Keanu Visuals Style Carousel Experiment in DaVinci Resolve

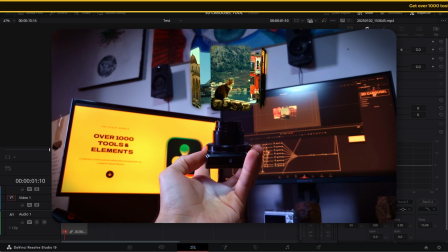(0:00)
All right, I'm going to try to quickly show you what I did to create these sort of like Keanu style
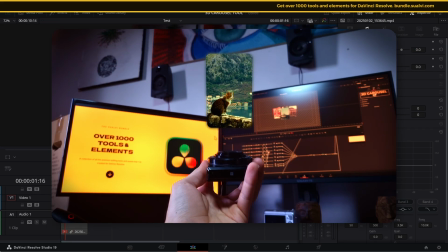(0:06)
or Keanu style visual effect with the carousel tool that I've been working on.
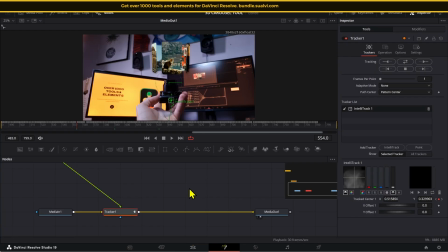(0:12)
Now, this is actually just a clip that I dropped in, and then I opened the clip in Fusion, added a tracker, and then matched that.
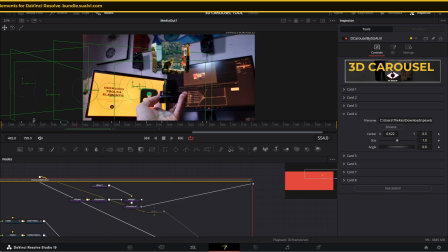(0:20)
I added the generator right here, and then I animated the generator to match the movement of the finger. now the tracker what it does
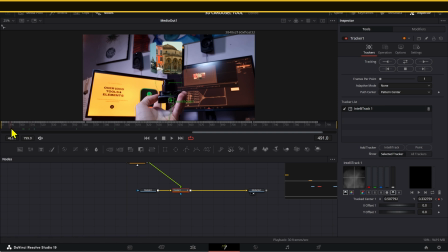(0:28)
is that it tracks the element to the camera so that it moves a little bit right so it's a little bit more realistic i guess and then i added
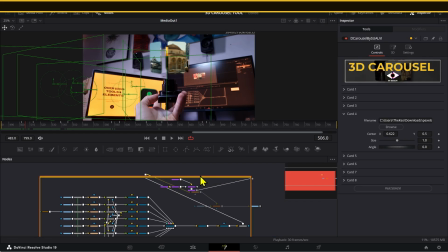(0:36)
this glow effect just as an extra touch now as a carousel tool as you already know if you download the free version it's pretty much the same right here it has the loaders and the time stretcher and they transform so you can actually adjust individual things and that's pretty much it now i
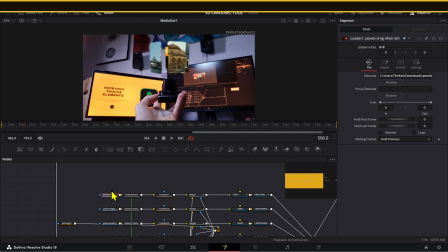(0:53)
still haven't done the part where i add the option to change this to video but i will try to do that later today maybe for now it's just
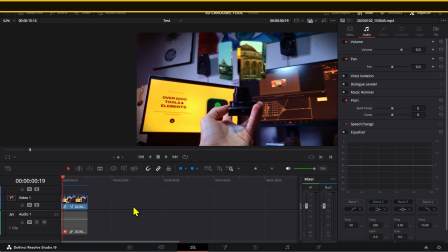(1:03)
images right so the way that this works is like this first of all i'm gonna copy these and then just reset everything remove all video effects i think that should um get rid of the fusion composition as well let's see it didn't well too bad let
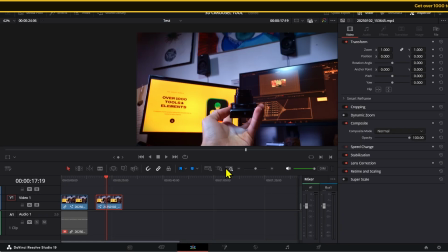(1:24)
me just delete everything all right okay this is the video like uh the raw version of the video i guess and it already copied the color stuff that i did to it
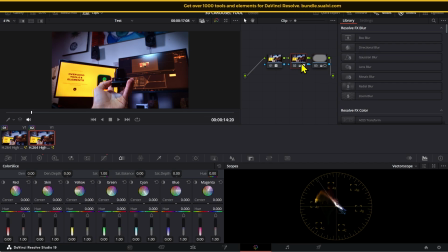(1:35)
which was basically just a vignette and then just a little bit of contrast curve
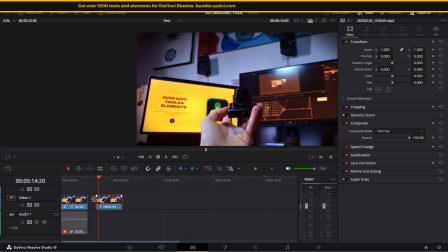(1:40)
like these to make things a little bit more interesting so as you can see here we have the animated element and at first i tried to do this as an overlay type of thing by adding generator right from
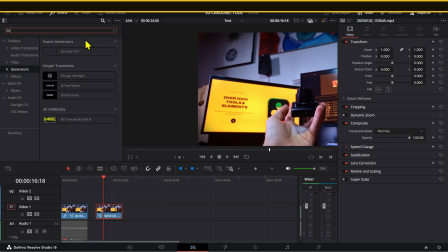(1:55)
here but
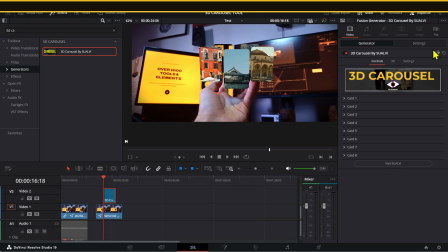(1:59)
i couldn't quite match it the way that i wanted to by opening this infusion and then adding a media in right here
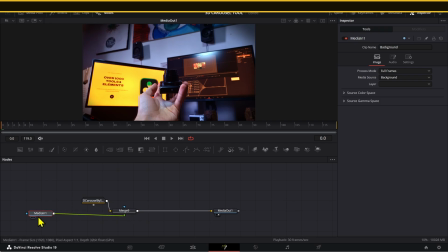(2:10)
setting this to background and then having the tracker do this thing i'm not sure why the tool is opening down there anyway yeah so i tried to add in
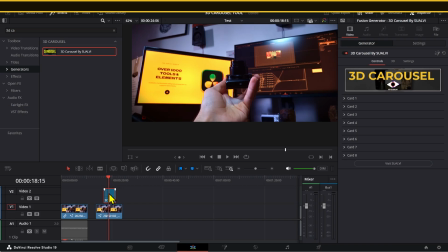(2:21)
the tracker right here that way we have this generator right here in the editor page i will still test that out and then let you know if that works the
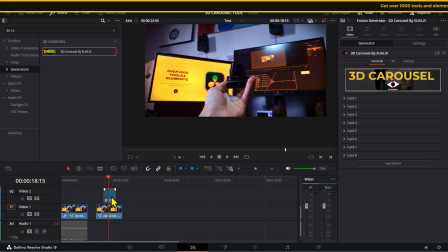(2:30)
way that i want it to work later on so first of all oops we have this clip which is in 4k and if
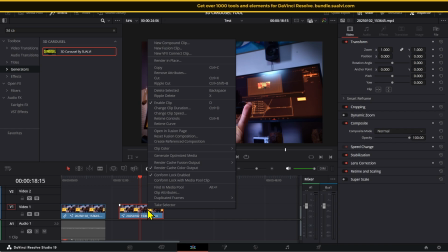(2:38)
i open that in fusion it makes it a little bit slower for the tracking and stuff so in this time i'm going to try setting this up as a fusion clip just to test this out
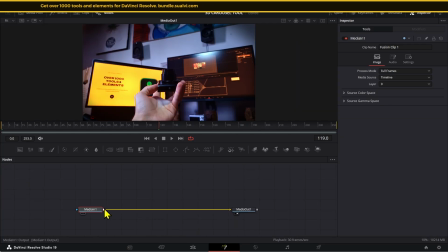(2:47)
now i'm going to open that in fusion and the first step is to add a tracker now if you have the studio version this intelli track would show up by default and you can use that if you like or use the normal tracker if you want a lot of times i just still
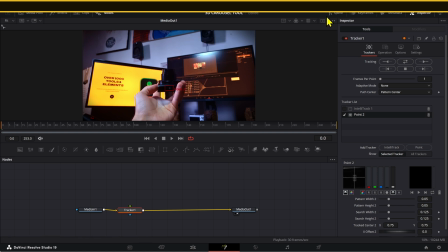(3:06)
use the point tracker because it seems to do the job a little bit better um so that's what we're gonna do just for now after
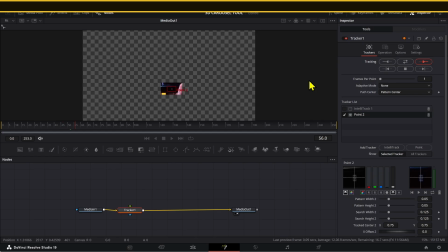(3:15)
you track these you have to wait a little bit now while we wait for the tracker to do its job let me just tell you about the suave
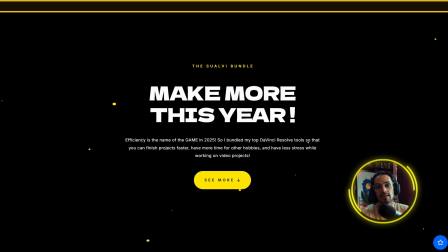(3:23)
bundle real quick you can find it at bundle.suave.com Now,
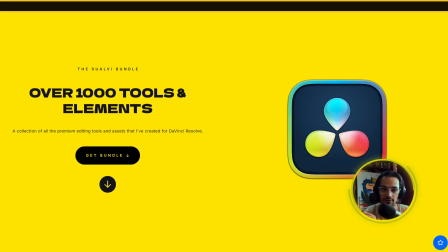(3:27)
the Swabby bundle is a collection of over a thousand tools and elements that I've created over the past five years for DaVinci Resolve.
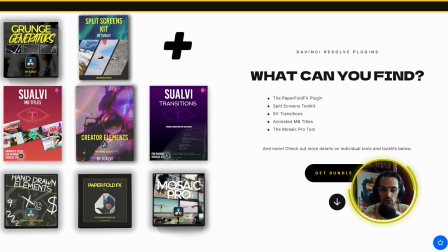(3:35)
Now, the price right now has gone up to $30, so if you haven't gotten it yet, to buy.
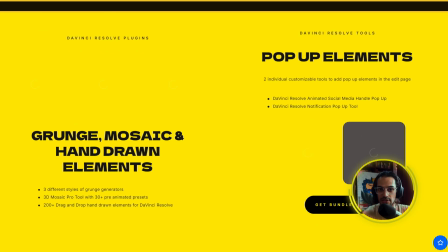(3:40)
But if you're part of the email list, I did send a coupon code a couple of days ago that gives you $10 off,
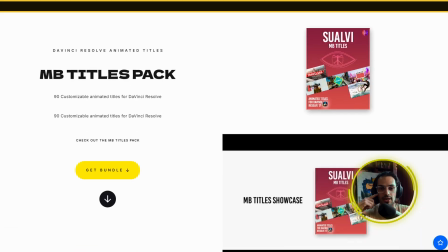(3:47)
so make sure to check that out if you haven't gotten the pack yet.